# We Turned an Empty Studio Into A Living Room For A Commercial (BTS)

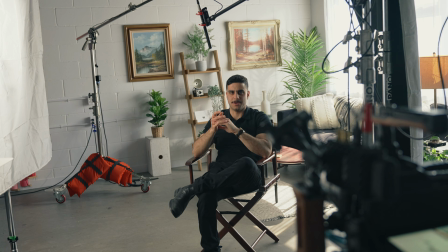How does that look, Ryan, the frame there? Could be cool to like move in a little bit to it.
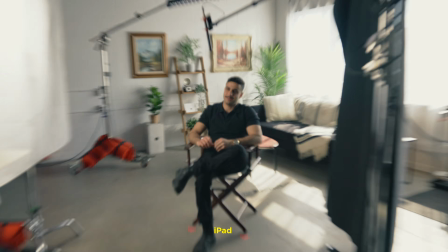Do you have the iPad? Yeah. No, Cameron's.
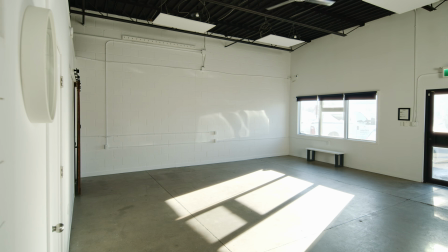Welcome to another behind the scenes set. Today we're at Midnight Hour Studios in Ottawa and we've dressed this studio like a living room. So we've brought together some of our best crew to put this set together. We're doing a really impactful video that's gonna run as a pre-roll at a 500-person event called Built to Lead.
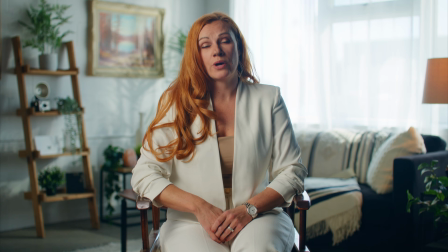In this set today, our goal was to create a living room, cozy, home, welcoming environment, and that is what the team has done here.
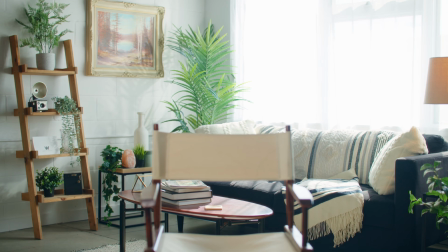So what you see behind me, look at what it looked like before. This is what it looks like now. I'm gonna have our cinematographer Cameron jump in.
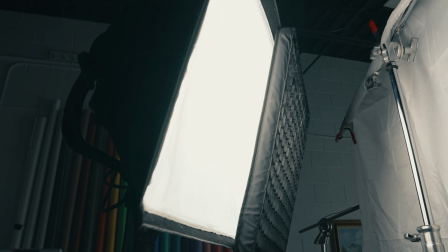He's gonna explain the lighting choices that he made for this set, where they are, why they're there, and show you what it looks like when they're off. And then I'll also have our set dresser slash designer, Anthony Rankin, who has done our massive commercials for us. He's gonna jump in and talk a little bit about all of the things you see behind me. Look at him, just like a spring chicken. So Anthony, you're gonna be in this BTS if you're cool with it. No, you have no choice.
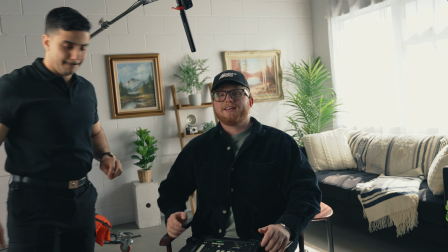Does it sound roughly right, or is it good? Roughly, this is the set.
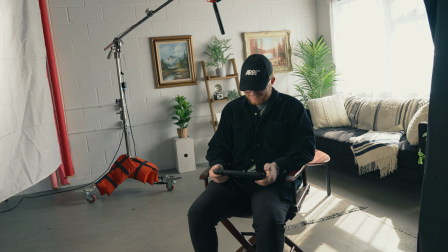You're not rolling on that, were you? I was. Do I have to sit? Yeah, I want to get up. Yeah. Okay, this is a studio, but you wouldn't know that, and that is the best part about a studio, and a little bit of lighting and a little bit of set dressing, so let's take you through it. Obviously, the most important light in any environment is your key source, and I got to play with my new bad boy for the first time.
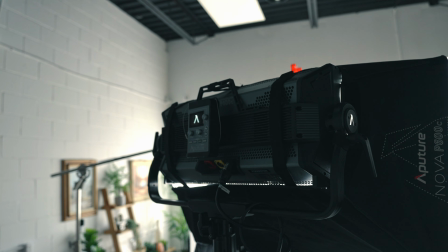This guy. The P600C is a great light because of how soft it is. Why is that important?
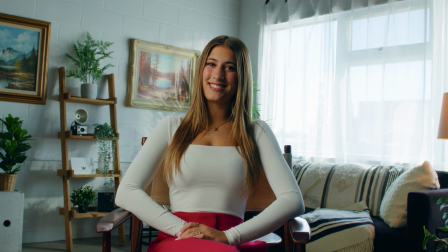Well, especially in this case, filming women, filming skin tones that are very soft, very elegant, you really want to motivate that.
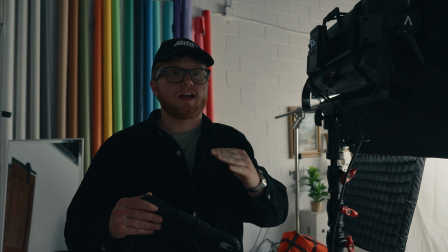You want people to feel empowered, and you do not want to give a hard light source that shows imperfection, shows things that people don't necessarily want to show. So a soft light source makes it so you don't get any hard shadows, you don't get contrast, which is basically the difference between bright light and dark shadows. It helps mitigate that line and just make things feel elegant, gives it that little je ne sais quoi.
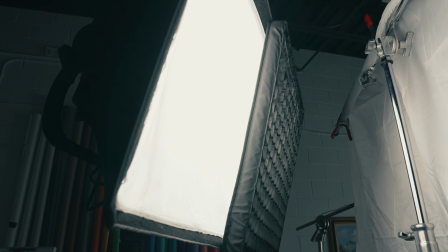So in a case like this, a big, soft light source is very important to making people feel their best. Nice. If you know anything about lighting, you know about the triangle, you know about trying to get light sources all the way around a subject to create contrast.
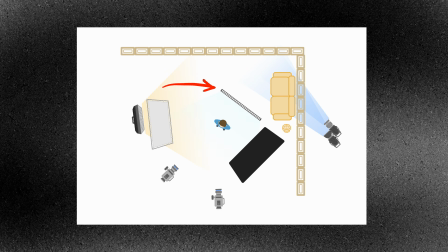And in that case, we have this right here, which we're using as our hair light. This is just the Amaran 2 PT4C.
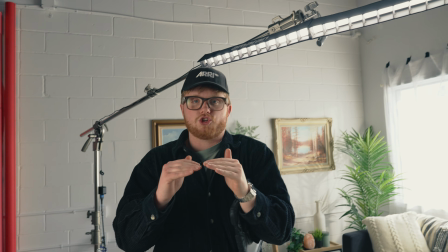We have the grid on it. This allows us to make it extremely directional and to kind of separate the subject a little bit from the background.
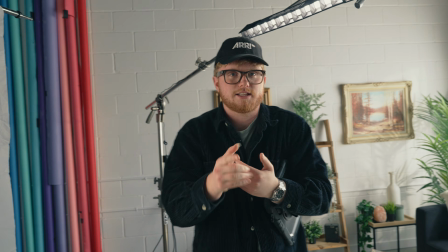That leads us to the next thing, our background.
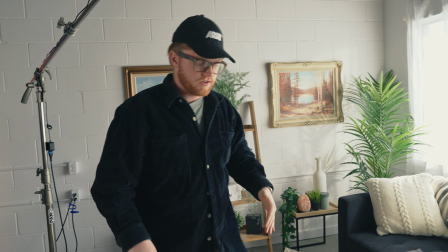This background, ultimately, we would have had a lot more control with it because we got all kinds of weird stuff going on now with the day sunlight coming in at this angle.
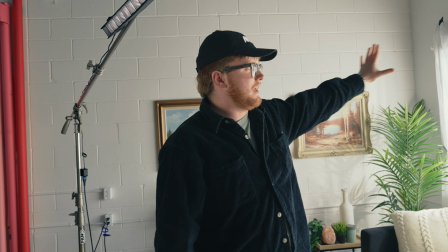We don't really have control over this. Ultimately, what we should have done is we should have put a big diffusion out there to separate the sunlight from the artificial light that we're bringing
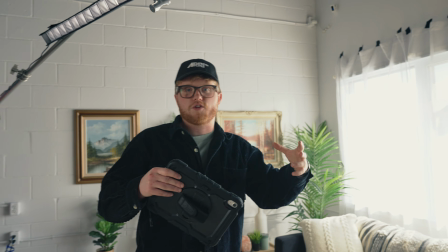in and to sort of make a separation between the artificial light that's hitting the wall and the actual sunlight that's hitting the floor.
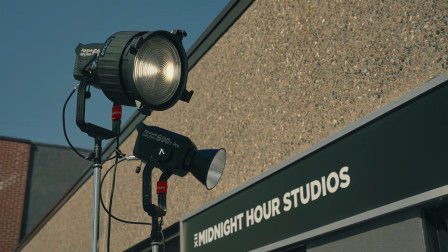Outside, we have two 600Xs, which are both great units. Ramsey and I both own them, love them, we use them all the time.
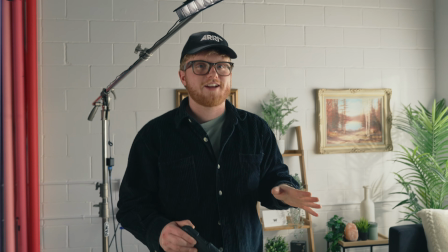A 1200 potentially would have been better here, but the two 600s work well.
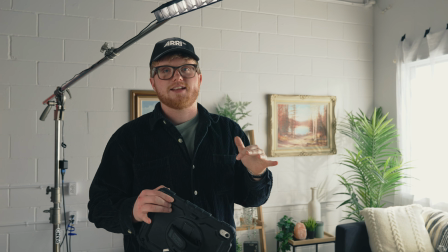There's a Fresnel on one and a dish on the other, and the idea behind that is it's sort of bringing up the ambience and giving us this lovely little hit on the wall here.
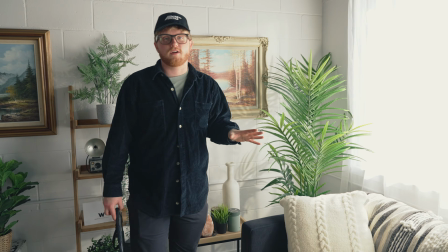So we're kind of doing like a weird, funny word for it, cookalorus, but you can call it a cookie.
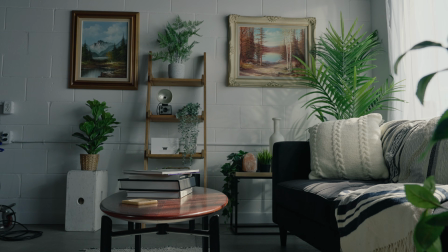We're doing a similar effect to that by putting this plant here. It gives texture on the wall.
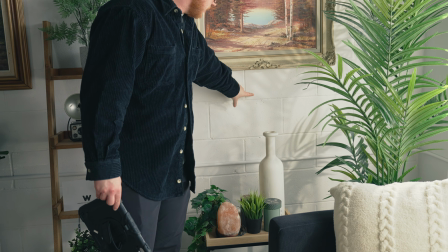And like I was saying earlier about the dish, because the dish is not as hard of a source, you get this nice soft contrast.
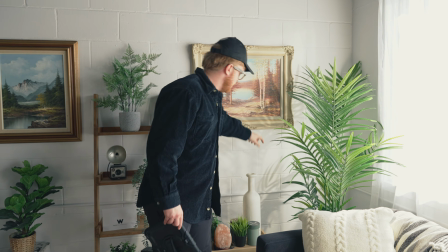And then we also have Fresnel lens, or Fresnel if you're an idiot, and that is this sort of harder shadow that's hitting the wall here.
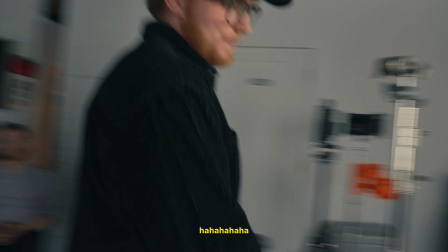Okay, yeah, and then I'll wrap it up. Not as exciting.
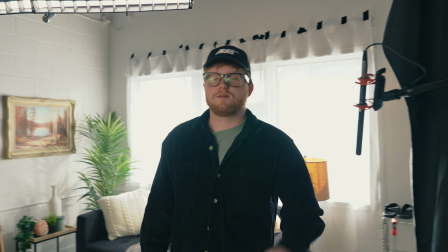We also have some negative right here, which is just giving us that contrast that I keep talking about, which is just the separation on the side of the face. Make it just feel that little je ne sais quoi,
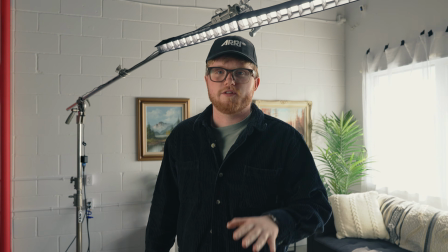you know what I'm saying? Thanks for checking out the lighting. On to the next guy. He's way cooler than me. So Ramsey hit me up and asked me to work on another project.
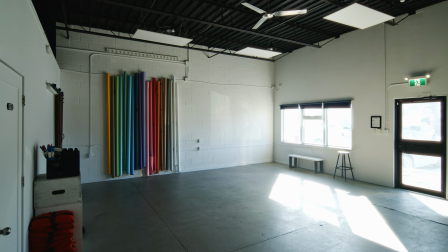We had to make it look like a living room, and he said, oh, by the way, it's an empty space. So we had to bring a lot of this stuff in. Honestly, that happens a lot of the case when you're working as a designer or an art director, set dresser. You often have to make places look like something else that's totally different.